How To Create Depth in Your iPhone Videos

this video, we are talking about creating depth and dimensionality in our iPhone videos. You may ask, what is depth? Well, I'd like to introduce to you the concept of layering.
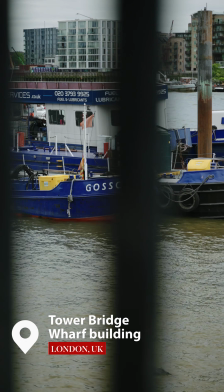To understand the concept of layering, we're going to look at this composition right now. I'm using the 3x lens and I'm pointing towards the shark.
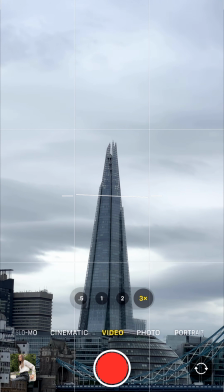Now my question is, how many layers can you see here? Well, I would say mainly two.
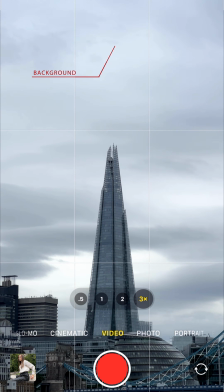We have the sky and the clouds in the background and the shard and other buildings in the foreground.
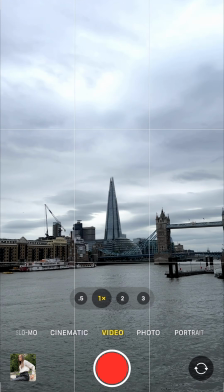But now what happens when I switch to the 1x lens? Well, other elements actually appeared in the composition.
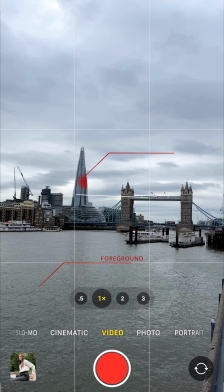Now we have in the foreground the river, in the middle ground the buildings with the shard and the bridge, and in the background we have the sky with the clouds.
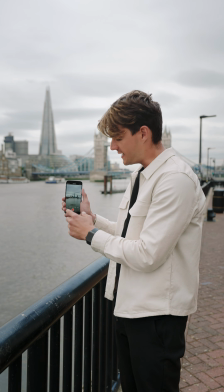Then when we switch to 0.5, the ultra-wide lens, we're going to introduce another element, which is the railing.
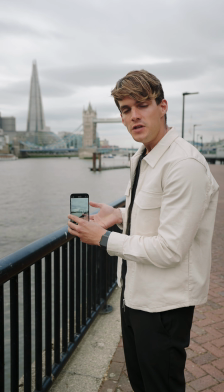Now this one has become my foreground. Now that we understood the concept of layering, we understand a little bit better the concept of depth.
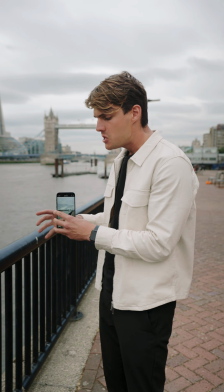Because as we can notice from this frame, there is a lot of depth because we have one element, the foreground,
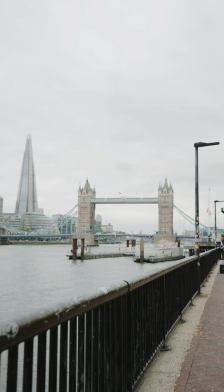the railing, very close to the camera, and every other element is actually pretty far.
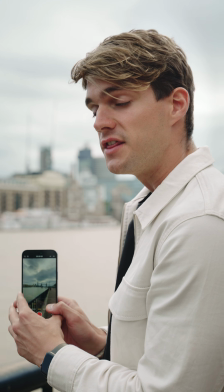But what happens when we change to the 3x lens? We're going to do that.
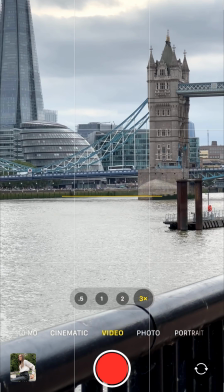Now we still have all the elements within the frame, so we have the handrail, we have the river, we have the bridge in the background, but because of compression all the elements look closer to each other than they actually are. Therefore we may lose a little bit of sense of depth. One thing we can do to regain the sense of depth is introducing an effect called parallax, which is achieved through movements.
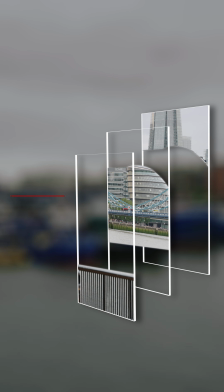Parallax refers to different layers moving at different speeds depending on their distance from the camera. And to illustrate this concept, we're going to ask Caroline to help us.
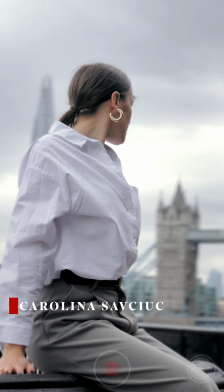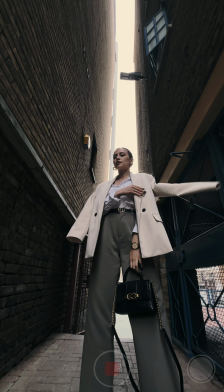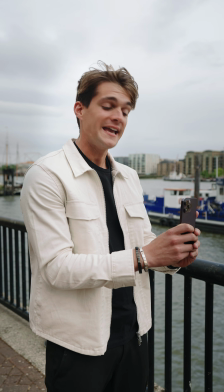Now we are framing Caroline with a 3x lens.
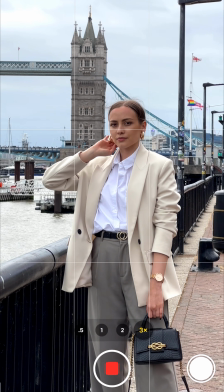We still have all the elements, like the railing in the foreground, then we have Caroline, and then we have the bridge in the background.
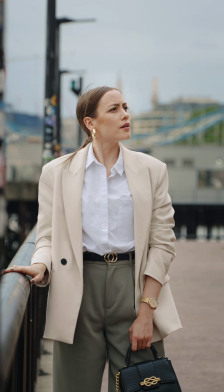Because of compressions, all the elements in the frame look closer to each other than they actually are. To regain the sense of depth in this clip, we can do some parallax movements.
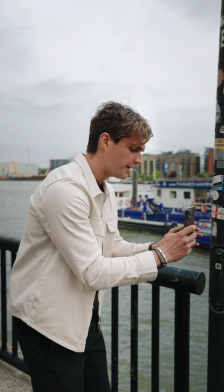And to do so, I'm going to go very close to the railing so that I have it very close to the foreground.
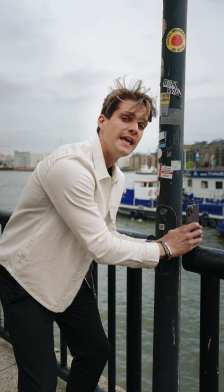And when I'm going to move, you're going to notice that everything in the foreground will move faster than in the background.
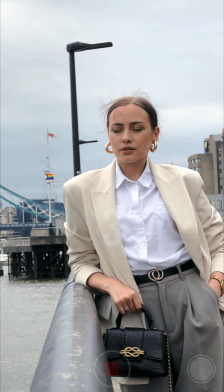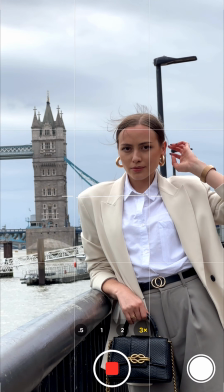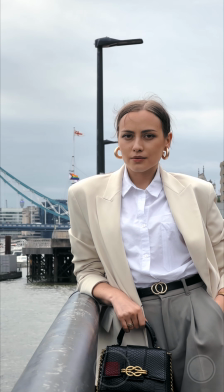Now let's have a look at the footage back together. In just a split second, the part of the railing that we had in the foreground is going out of frame,
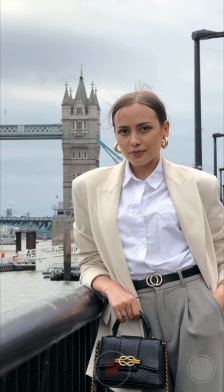whereas everything that was in the background is staying there and moving very slowly. Now let's do one more example, so come with me.
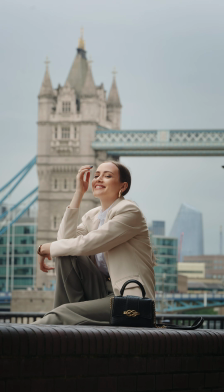For this next example, I asked Caroline to sit down on this wall,
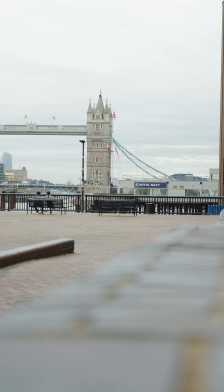and then I'm going to use this wall itself to create an effect of parallax.
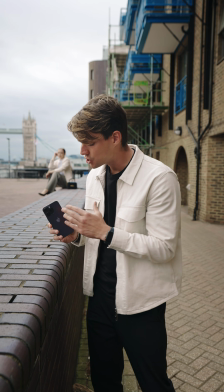Because I want to enhance this effect of parallax, I will try to have the cameras as close as possible to the wall.
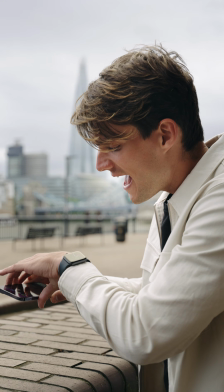So I'm going to rotate my phone and have the cameras very close to the wall.
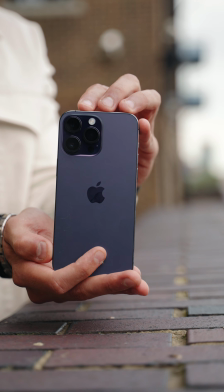If I would stay normal, this wouldn't be as close as actually rotating the phone and doing this.
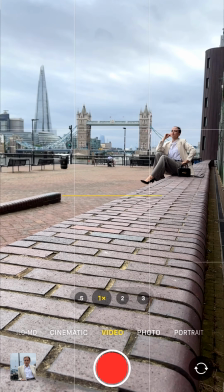Now we're going to open the camera app. We are going to look at Caroline, click on the 3x lens,
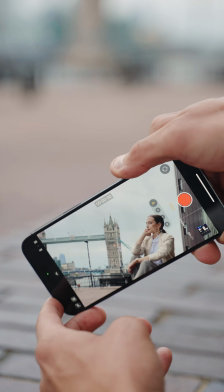then we're going to rotate the phone just like so, going very close to the wall.